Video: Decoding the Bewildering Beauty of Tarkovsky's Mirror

And I think the universal language that Tarkovsky finds, the tool that he uses to hypnotize us, is beauty. Because this film is just full of gorgeous images.
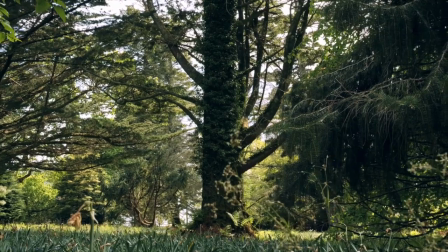[16:05]
But it goes beyond that because it's not simply a slideshow of picturesque landscapes or of, you know, close-ups of beautiful faces or something. Instead, what I think Tarkovsky is in pursuit of is a kind of universal shared and deeply spiritual sense of beauty. He wants to find transcendental beauty, beauty that transcends the single human being's tastes and experiences. And I think that he arrives at that through a few different techniques, and more than techniques by reusing a few different motifs and a few different kinds of images and kinds of symbols throughout the film. One of these great universal sources of beauty that Tarkovsky really focuses on and hones in on and repeats again and again throughout the film is a kind of elemental beauty, a beauty that's rooted in the basic elements that surround us, that are part of every human being's life. And in particular, the film is full of scenes of wind, water, and fire. You get wind in the movie very early on.
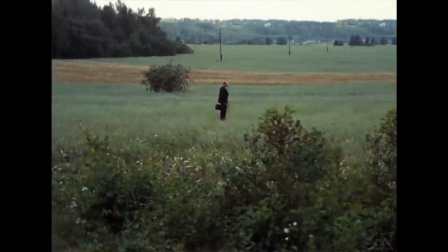[17:31]
There's this shot where a man is standing in a field full of high grass and the wind just whips across the field and moves every individual blade of grass one by one. Every plant in this field just shimmers and moves and it's
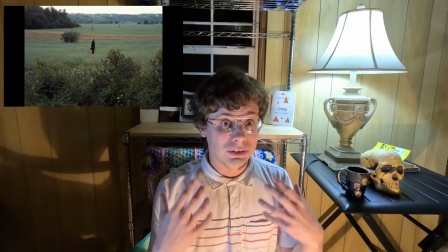[17:53]
almost as if like a giant breathed on this set.
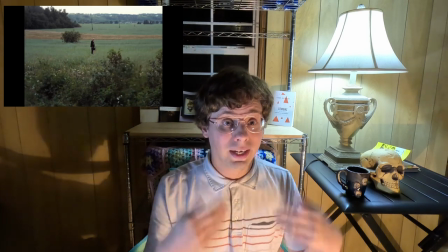[17:59]
It's almost as if you're seeing the breath of God kind of expelled and just ripple through this field.
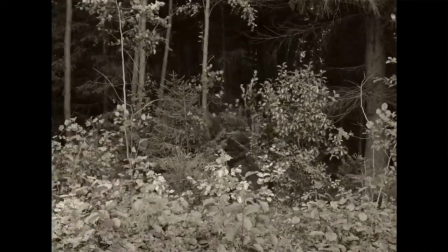[18:06]
And that image is repeated multiple times throughout the film. And similarly, this film is full of water and especially running water and especially, especially rain.
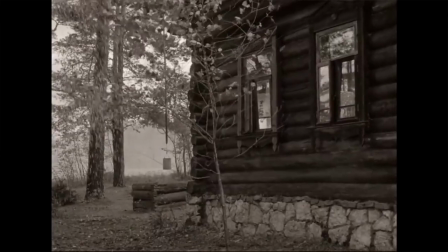[18:19]
There are so many sequences in this film that are set during rainstorms
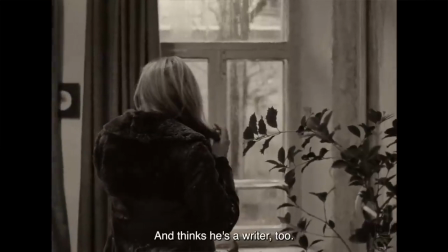[18:25]
or where you're inside a building observing rain through the window on the other side of the building,
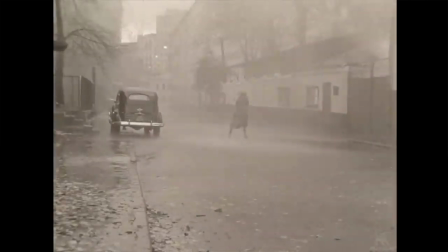[18:31]
or characters standing out in the rain, characters running through the rain, rain that materializes out of nowhere.
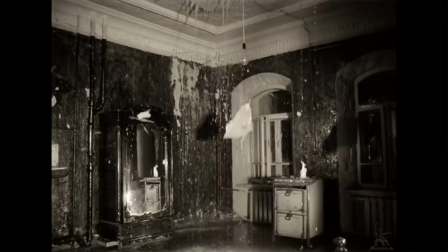[18:38]
And there are also scenes where it will be raining inside of houses,
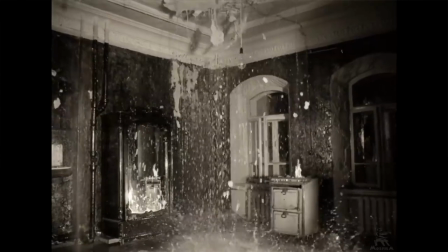[18:44]
where water will just be dripping down the walls and off of the ceilings of interiors of buildings. And then fire crops up again and again and again throughout the film.
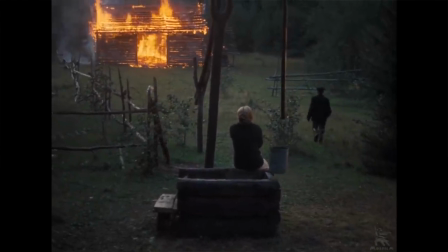[18:58]
In fact, one of the most iconic images from the film is of a woman watching a barn burn. And we get multiple other fires that are central to other scenes in the movie,
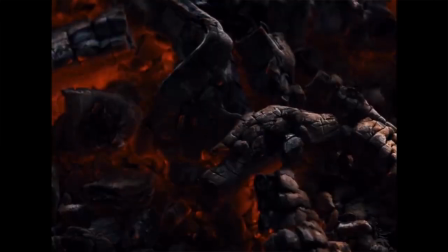[19:11]
whether it's bonfires or fires in fireplaces or whatever. And in addition to that, there are multiple scenes throughout the film that mix water and fire, especially rain and fire.
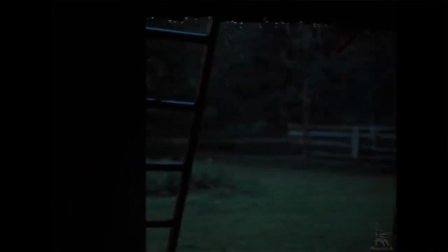[19:26]
You have a couple of scenes where it's raining,
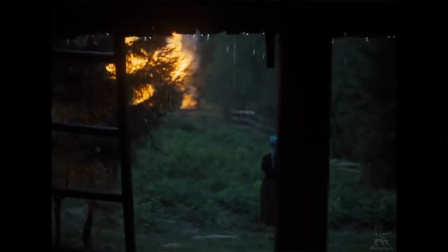[19:29]
but there's also a fire burning in the foreground or in a place that's central to the viewer's attention, that's central to the shot. So what's going on with all this wind and rain and fire?